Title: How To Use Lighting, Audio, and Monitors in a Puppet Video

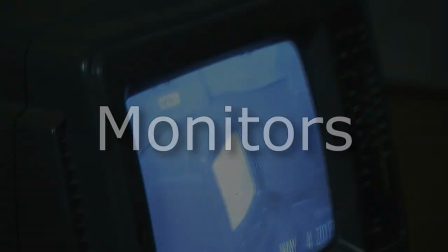(4:07)
This allows you to see exactly what the camera and ultimately your audience sees. The pros use expensive LCD monitors, but there are low-cost ways to see what you're doing too.
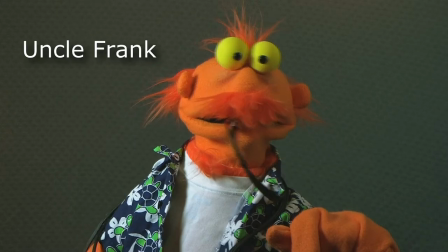(4:15)
Use a small TV, computer monitor, or Uncle Frank to display the video out signal while you perform.
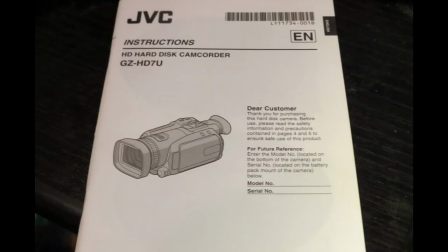(4:21)
You'll need to check your owner's manual to find out how and if your camera supports a video out feed.
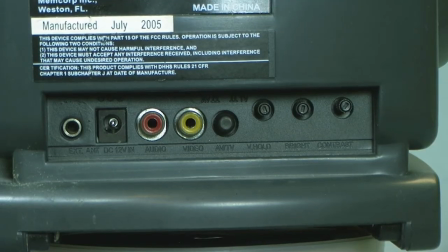(4:26)
Connect the cable from the camera to the monitor and place the monitor as close to the puppeteer as possible.
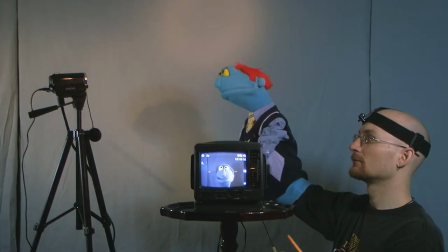(4:31)
Make sure everything is connected and you can see what the camera is filming.
Hey, wow.
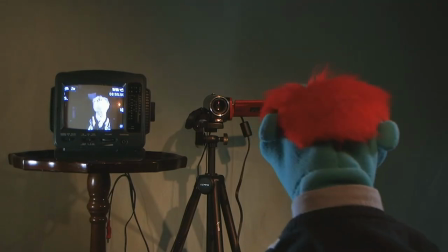(4:38)
Performing with a monitor can be difficult at first. This is because in the monitor, right and left are reversed.
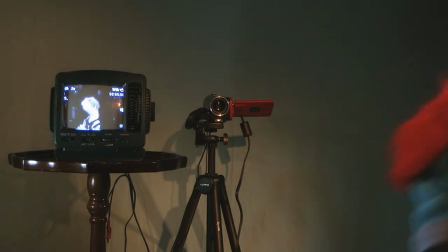(4:43)
If you move to the right, your image on the screen will move to the left. And if you walk left, your image on the screen will go right.
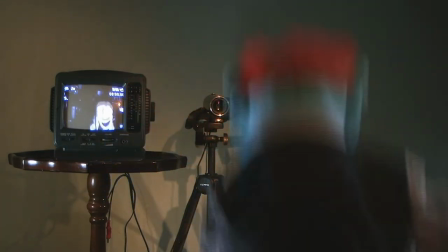(4:50)
Of course, up and down will stay the same. Stupid vertical hold.
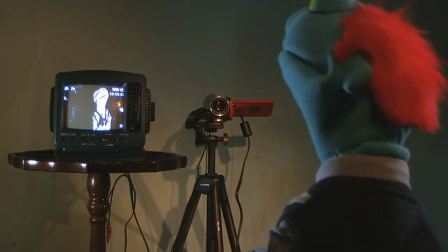(4:57)
It takes some practice to move the puppet in the direction you intend, but once you have the skill down, it'll be worth it.
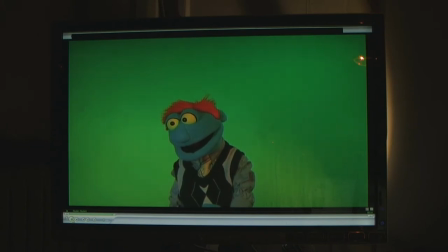(5:04)
Here are some things to keep in mind when working with a monitor. Eye focus. Make sure the puppet is looking where you want it to look. If the character is looking off in a random direction, it's not going to look as lifelike. And one of the goals of puppetry is to convince your audience that your puppet is alive.
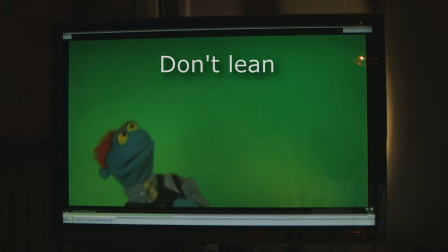(5:19)
Keep the puppet upright, not leaning off in some crazy, unintended direction. Again, this spoils the illusion of life. Keep the puppet at a constant height. Don't fall victim to quicksand syndrome.
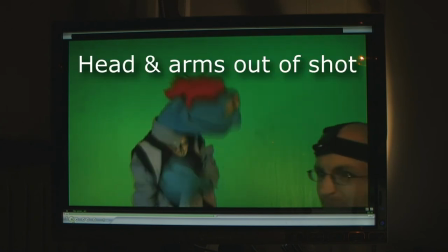(5:30)
And finally, make sure you, the puppeteer, keep your head and arms out of the shot.
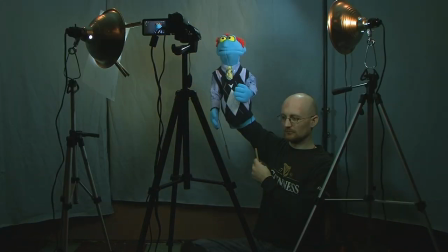(5:35)
So next time you're shooting a video with your puppet, remember lights, audio, and a monitor, and you too can make great puppet videos.
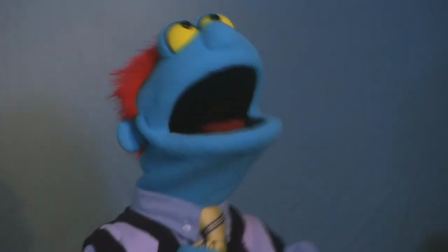(5:44) Wow, I'm convinced.
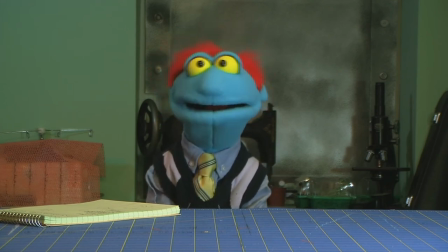(5:50) Thanks, magical voice from nowhere. That was the most instructable thing I've seen all day. I can't wait to get started.
You're welcome.
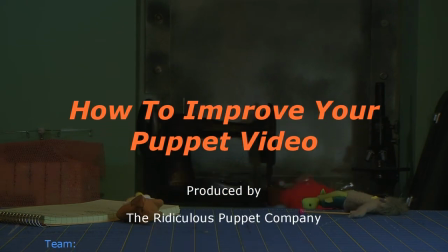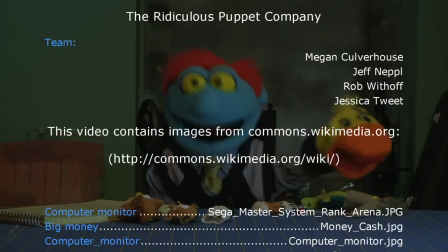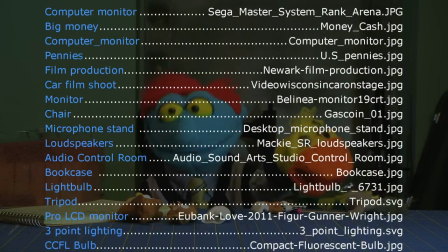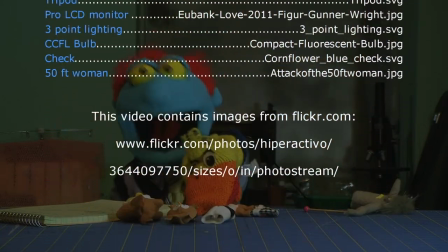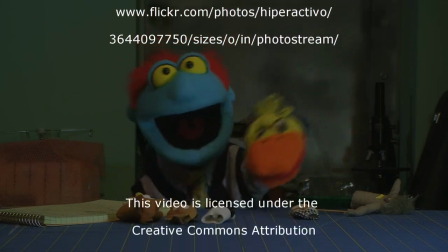(6:21) Burning, eating the countryside, burning, eating the village.